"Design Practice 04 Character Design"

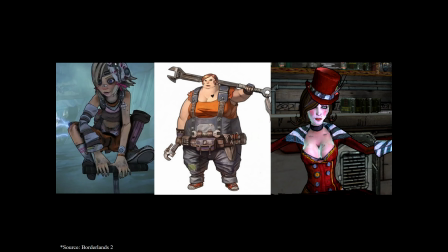[58:04]
Carrying a huge wrench, another wrench as a backup, wrench on the what do you call it, belt up top as the top one. Little wrenches to the side, more wrenches to the left. So what else do we kind of know about the character aside from mechanic?
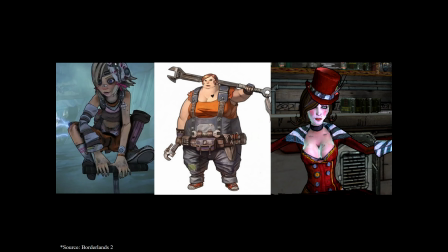[58:24]
Why grumpy? I mean, a little bit angry face, a little bit. Why do you think she has a loved one?
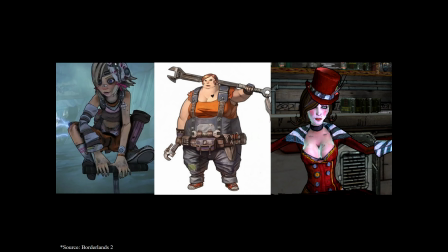[58:39]
So I would definitely agree with expert at what she does. The reason being, like, you can tell it's not just a single wrench. There's loads of little wrenches. There's like a what you call it?
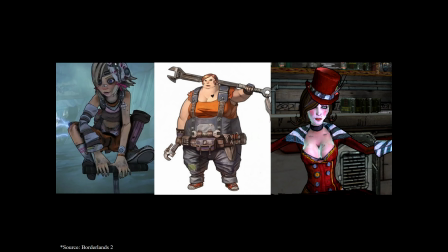[58:54]
An attention to detail, right? It's like the right tool for the right job. So probably good at what they do as well. The patchy overall is a really good one, so it tells you that they're not one to waste something.
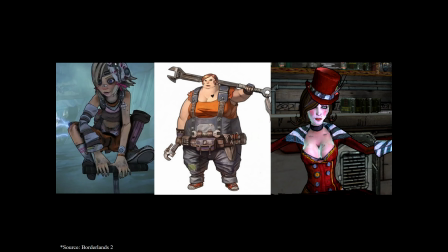[59:06]
They're not going to throw that overall away. It still works, just need to patch it up. And also, I don't really mind if the patch isn't pretty. It doesn't. It looks a bit mismatched. I don't care because it works.
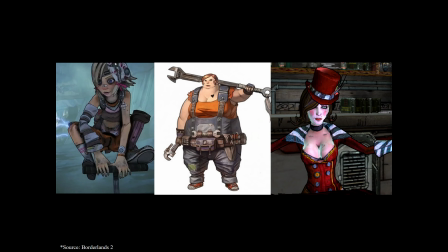[59:20]
The tools are like aligned. You can see they're like put away very neatly. So again, like ordered, like able to kind of like know where things are very easily.
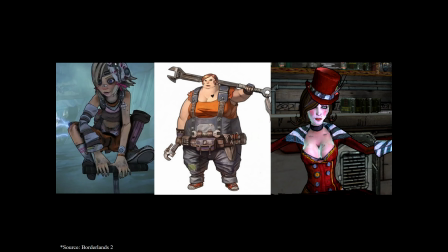[59:33]
Utilitarian is a good one. Rib sleeves and wrenches is very much from like, so there's definitely a Rosie the Riveter vibe, if anyone knows that, like, again, it's a stereotype, which is definitely, I don't know for sure, but I can't imagine it's not one of the what you call it, inspirations.
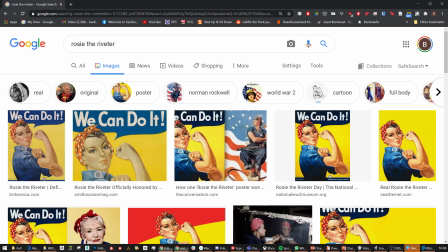[59:53]
So this is Rosie the Riveter, and it's a bunch of different Rosie the Riveters as well.
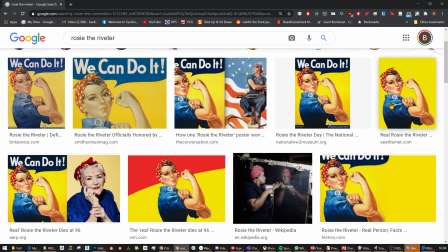[59:58]
Yeah, I'd be surprised, but sometimes. So you can kind of see the similarities there happening as well. Even the face pose, like the no, where is the OG Rosie?
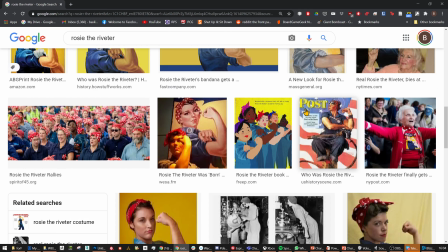[60:09]
OG Rosie is that one.
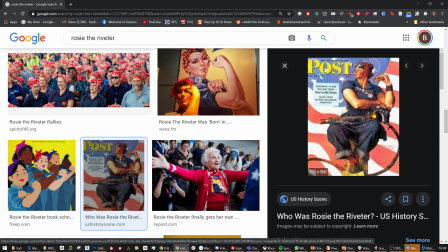[60:13]
And again, that huge like the whatever the tool that they're using as well.
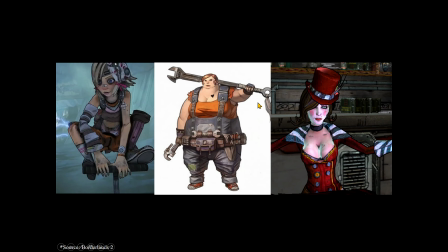[60:21]
And the goggles. Do you have goggles? No, no goggles. But you can imagine goggles there. So that kind of shows you. Where did someone say loved one and then the heart tattoo? Yeah, that would make sense. Okay, and then final character. What are we thinking?
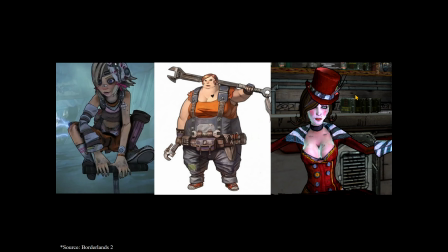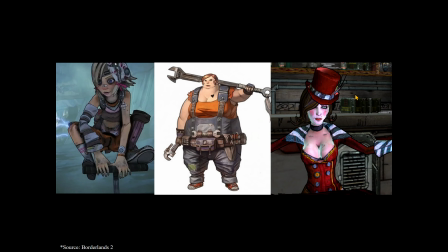[60:53]
So there definitely is an argument here about like whether it's over-sexualization or not over-sexualization, and we can have a debate on that. Definitely ask Owen for that, because in games, I think we're, especially in the past, quite guilty of like overly. But we definitely get the unstable, unpredictable angle.
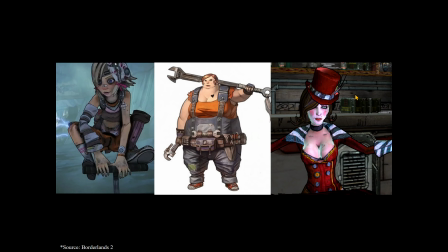[61:11]
So entertainer, because if we look at what a ringmaster looks like, she's pretty much wearing a ringmaster clothing. The hat, though, it's kind of Ringmaster, but it also harks back to if anyone's read Alice in Wonderland.
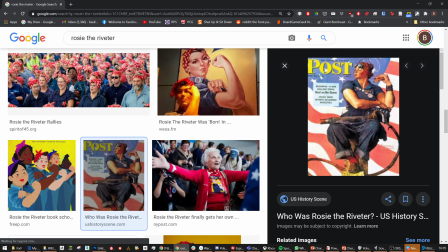[61:27]
So if you look at Mad Hatter
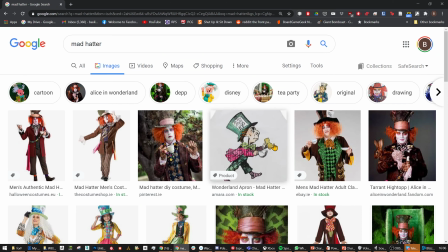[61:34]
in Alice in Wonderland, that's the original illustration, where it's this huge hat with like stuff in it on the side.
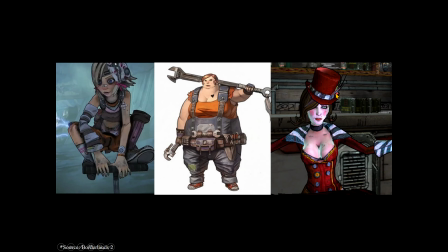[61:41]
And again, if we look at her, huge hat, stuffed in. So all these things always like kind of like call back to other media, to other kind of like reference other things, and this is why they're used, and it's why it's so important to reference stuff before you.
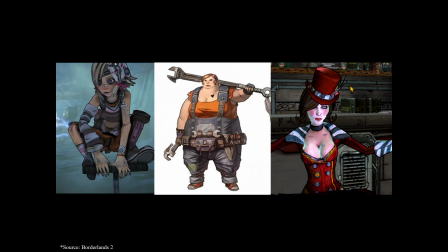[61:57]
The hugely overdone makeup is like not only a mask, but also kind of gives you insane clown or Joker kind of vibes as well. Absolutely, like it's way overdone the makeup.
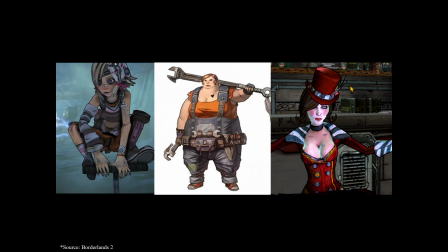[62:10]
That's on purpose, and you can kind of tell like she's either hiding something, or she's a little bit like unhinged, because the makeup isn't done badly. It's not smeared, so she's not that unhinged. But like you can see, there's a little bit of running on the eyes, so maybe a little bit. So all these kind of things kind of hint at it.
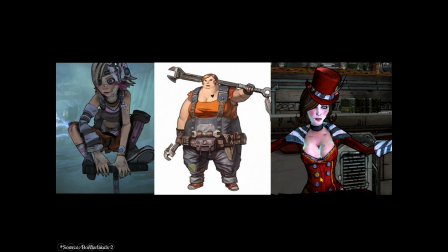[62:29]
If you look at the details, like the buttons, some of them are missing. Some of them are replaced with a different button. So you know, like again, maybe a little unpredictable as well.
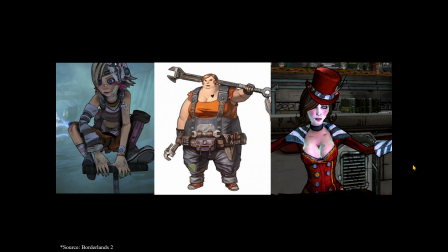[62:46]
Red definitely has a passionate kind of like what you call it, like meaning, whatever version of passionate.
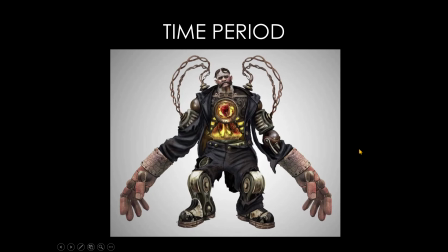[62:54]
So we can also use details and accessories.
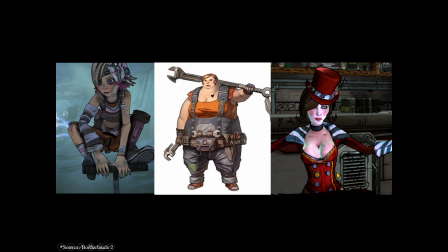[62:59]
Yeah, it is. Yeah, you can tell that it's very worn. All these little bits are also like, you can tell there's stuff that's actually most of these cards. It's post-apocalyptic, so it makes sense that all the stuff is worn and not brand new. But you can kind of tell just based on those touches.
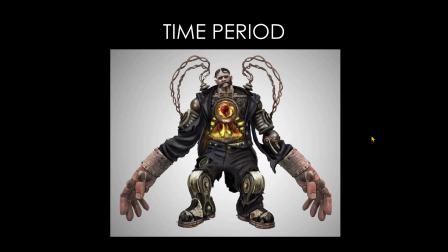[63:13]
So here. We say steampunk, right? How do you know it's steampunk?
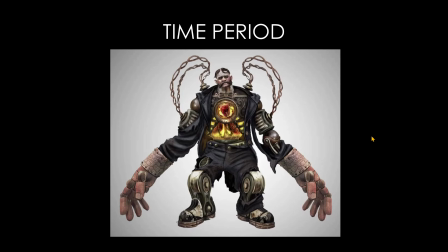[63:26]
And what time is steampunk? Because it looks like it. That's, yeah, but what tells you it looks like it? So type of clothing, absolutely. So like something like the Industrial Revolution, right? So we are talking about the 1800s.
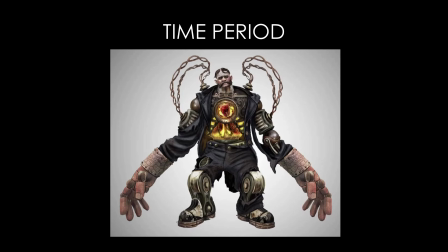[63:37]
A lot of brass, a lot of like decorative like mechanical items. So if you remember the time, machines were expensive. So in order to put like to make in a machine, so you were proud of it.
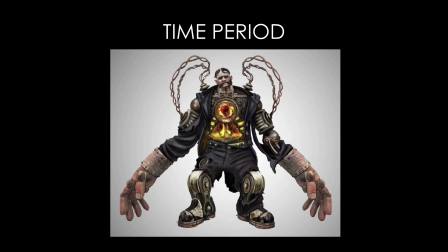[63:54]
And when you made it, you kind of made it a little pretty. You put like this little filigree at on the side because it was so expensive. A lot of brass, that's right. Huge kind of joints, like big links. So it's like this is not a time of delicacy. This is a time of like functional.
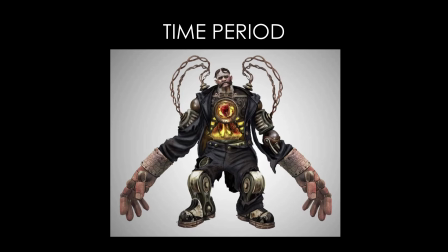[64:14]
We're trying to get things working, so like massive joints, like huge cylinders. There is absolutely Divers Hoot influence. I specifically know because this is in one of their GDC videos.
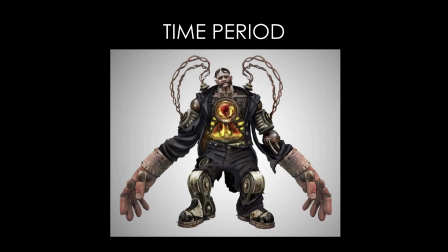[64:29]
They definitely took in Divers Hoot influences in there. So like the ball joints and all are from Divers Hoots. The feet are from a Divers Hoot as well. So and that's a very common thing at the time as well, where they would try and paint something to look like it's something it's not. So like you can tell that it's got this huge giant feet,
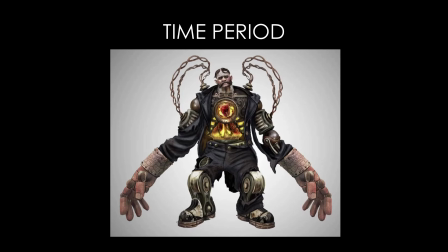[64:48]
but what you would call it, they're painted to look like shoes, right? So they're not like they're not exactly they're like big giant clunky boots, but they're trying to paint them to look like, oh, nice little loafers. So that is a very Victorian thing to do as well.
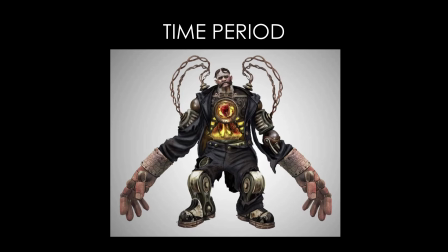[65:07]
The clothes are in shreds, so you kind of know that it's like, what does that tell you? Yeah, exposed moving parts definitely gives you that Victorian vibe.
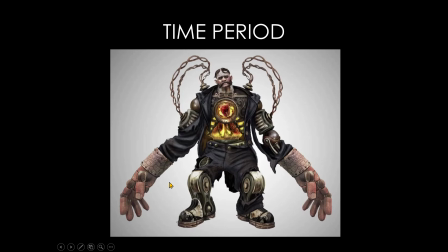[65:22]
And if we look at the hands, these are very reminiscent, and this is going to be, you know, trigger warnings, maybe a little creepy.
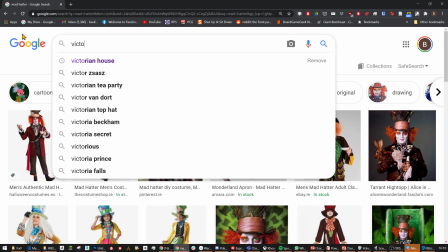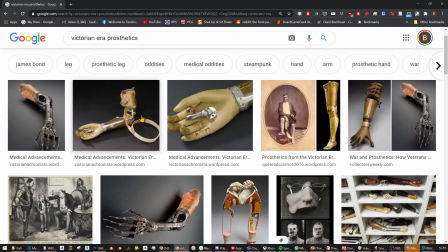[65:38]
So the prosthetics from that era kind of look like that, and some of them are quite creepy.
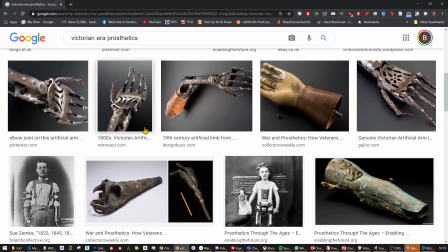[65:45]
So you can kind of tell they were trying to go for that kind of vibe. And here you go, there we go, stuff like that.
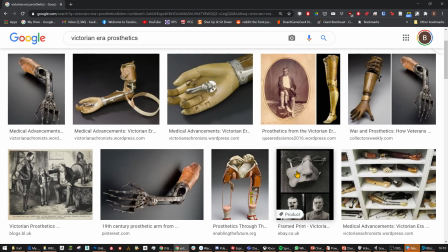[65:52]
And even like the facial kind of stuff, there were some facial structures as well that were, I think they were scrap.
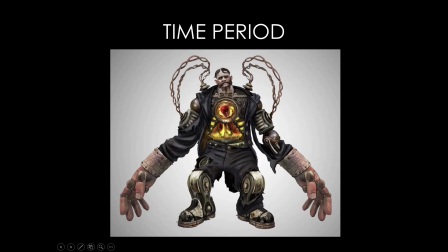[66:00]
I don't think they have it in this. No, it's not in this one, but they were in other ones. They're big and clunky. They're trying to be delicate because of, you know, fingers and hands are delicate things, but they're trying to, but they're not getting there.